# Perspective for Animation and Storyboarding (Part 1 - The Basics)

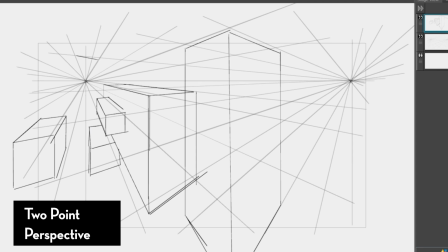8:24 So yeah, once we've established our grid lines that converge into each of our vanishing points, I'm just going to try drawing boxes like we did in our first example. The same exercise. We're going to draw our boxes corresponding to the perspective line and the vanishing points. You'll notice the big difference between the 1-point and the 2-point is that there are more angles that you have to consider.
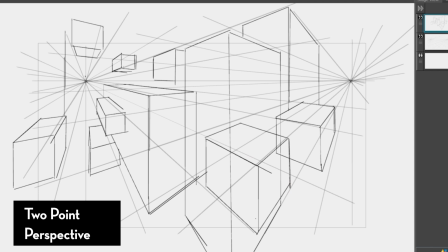8:43 One side of the wall isn't just facing straight at us, it's actually converging to the other vanishing point. This is something that I encourage you guys to keep practicing, keep playing around with it until it feels familiar. If you want to experiment more with this exercise, try drawing buildings, try drawing houses using your vanishing points.
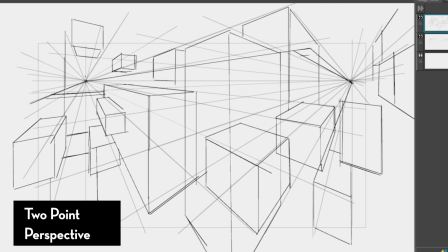9:00 But once you get a good grasp of the 1-point and the 2-point perspective starts to become a bit more straightforward.
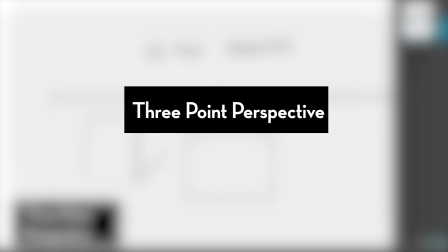9:07 Okay, let's talk about the 3-point perspective. I personally rarely use 3 points, but they are excellent in showing scale and dynamism.
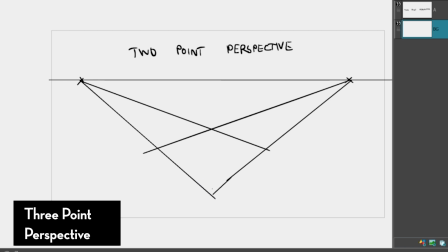9:15 3 points are great for big master shots with an emphasis of field of view.
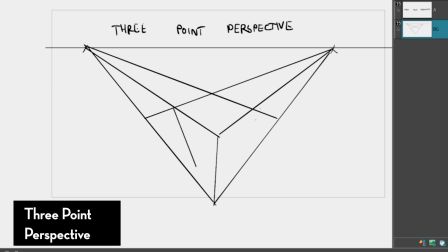9:19 Whether you're looking up or down, the perspective starts to feel a bit more forced and pushed. Imagine that you're on the rooftop of a giant skyscraper and you're looking down.
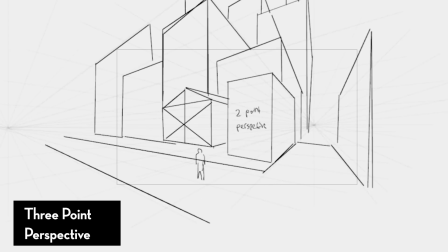9:28 Or maybe you're at the first floor and you're looking up at these monolithic skyscrapers. Now, I've drawn these 2 examples as 2-point perspective, and while there is scale and there is depth, it does feel a little more graphic and flat.
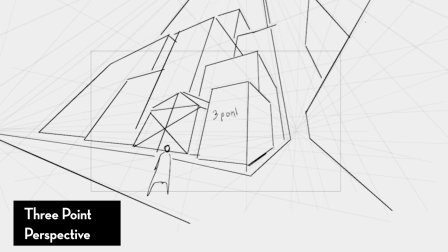9:39 But with the 3-point perspective, we force perspective and depth using 3 vanishing points. The way we are going to prepare this is the same as we did for the 2-point perspective and the 1-point perspective.
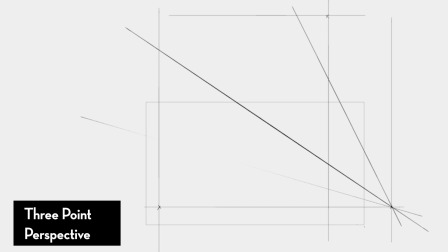9:50 Our third vanishing point, however, will not sit on the same horizon line. We'll put a new horizon line far above, and this is where we'll put our vanishing point. Now, you can put this third vanishing point above your initial horizon line or below it, depending on what kind of shot and composition you're going for.
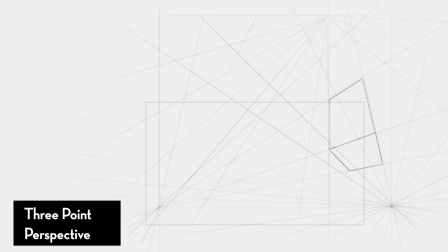10:05 But this will be our new guide when we're drawing lines indicating height. Instead of a straight vertical line that just goes straight up or down, which leads to more graphic shots, we're actually going to converge them into our third vanishing point above. As I did for the previous examples, I'm going to draw boxes throughout the canvas.
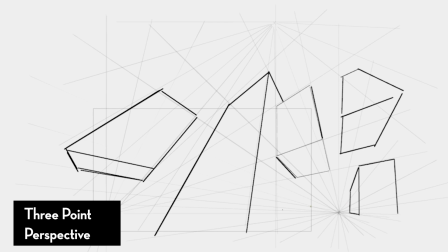10:23 Now our third vanishing point acts as a guide for the height lines. Now we've contained all of our vanishing points in this little triangle composition, in that the perspective and building blocks that we draw align to these vanishing points.
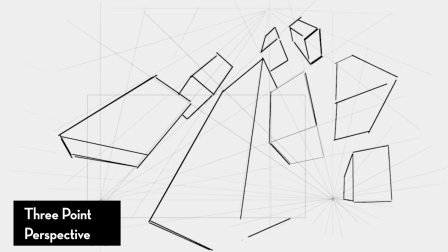10:36 And the way I like to think about it, these vanishing points actually give us a new set of rules that we have to follow, that constrain our world into rules.
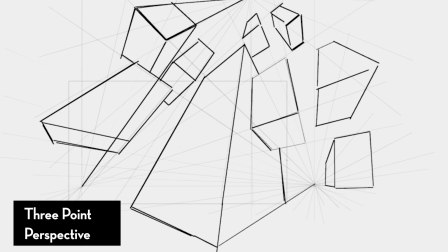10:44 Now, I personally don't really do 3-point perspectives just because I don't really do anything that has forced perspective or fisheye,
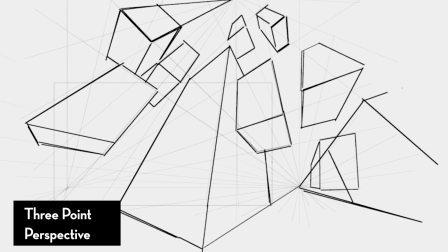10:52 but it's something that you might want to know in case you're put in a spot where you have to think about at least 3 vanishing points.
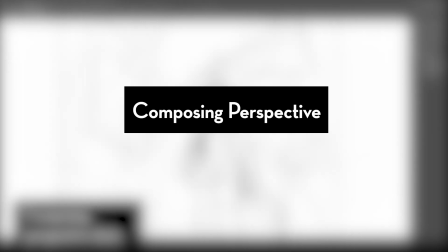10:59 Now that we've explored different vanishing points, we can compose them in a frame or an image.
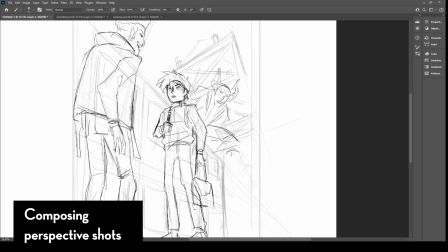11:03 In most images that have perspective information in them, some of those vanishing points are not seen or visible in the frame,
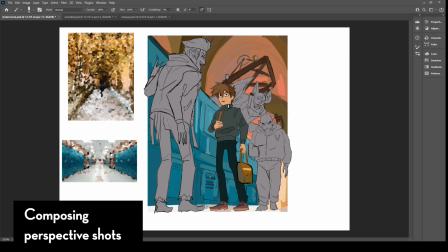11:10 but that's also because they extend way beyond the limits of the image or the frame, or what you see.
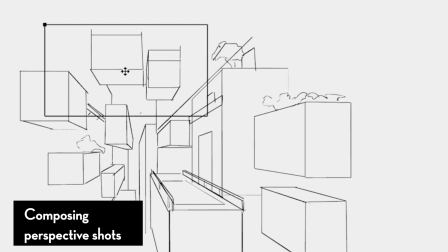11:15 Take the practices you've done with some of your perspective and vanishing point studies and frame them in interesting compositions.
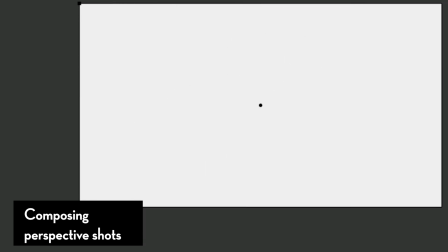11:20 You can have 1 vanishing point in the frame, or 2 vanishing point in the frames, or sometimes none of the vanishing points are in the frame, they're all outside the frame.
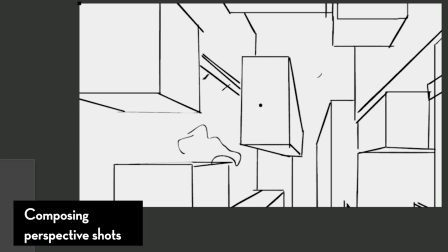11:29 Sometimes I use these types of compositions for close-ups.
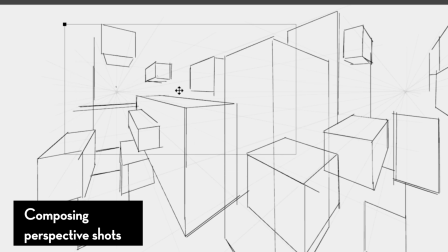11:33 You'll notice that if you frame your compositions above or below the horizon line, it kind of changes the point of view or direction of where you're looking.
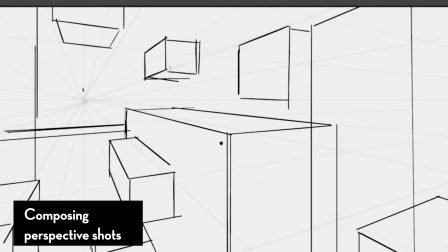11:39 So if I put my frame above the horizon line, I'm kind of looking up. If I put my frame below the horizon line, it gives the impression I'm looking down.
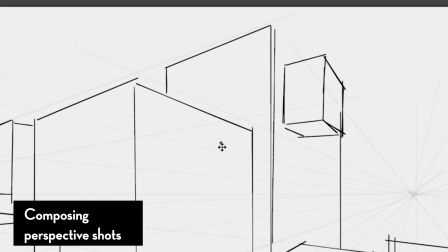11:47 These are how illustrations or images use perspective. So what if the vanishing points are too close to each other?
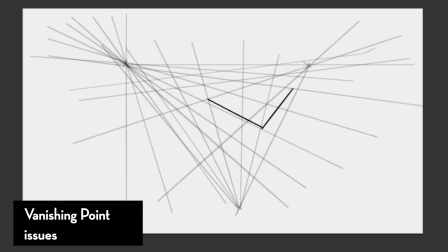11:54 And this was something that I talked about early on. It can lead to a fisheye result, which means everything is so compressed.
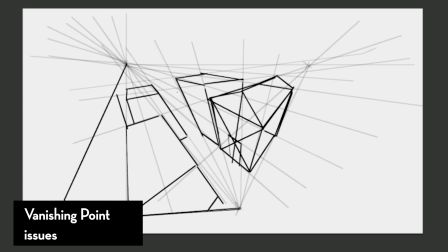12:00 While it could be great for stylized forced perspective shot, it can also be jarring when it's not intended.
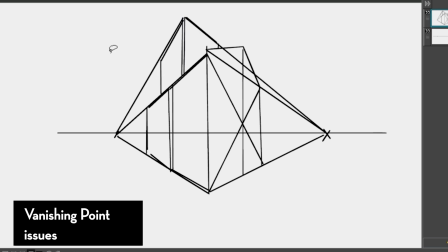12:05 It can make everything feel claustrophobic, or it can break the proportion of things. If you do CG or 3D, you'll notice that if you shrink the lens length, things become way more shortened and forced.
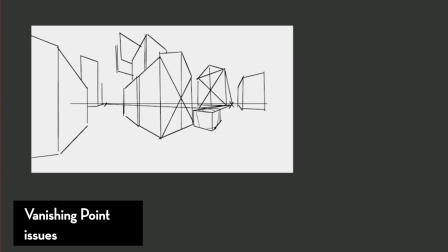12:15 So at the top of my head, there are 2 ways to figure this out.
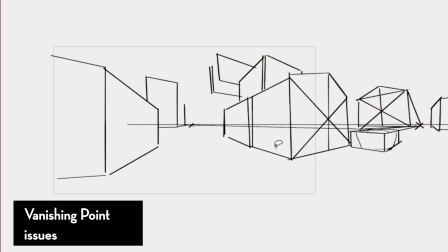12:18 One is to space out your vanishing points as far away from each other, so you can get more space and more wider shots, or more wider perspective.
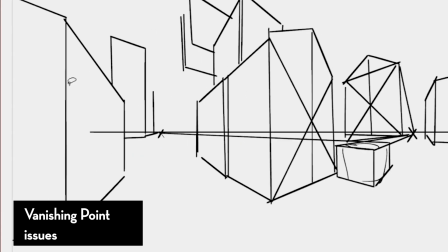12:25 Or you take whatever arrangement you have for your current vanishing points and align your overall set or composition focusing on 1 vanishing point.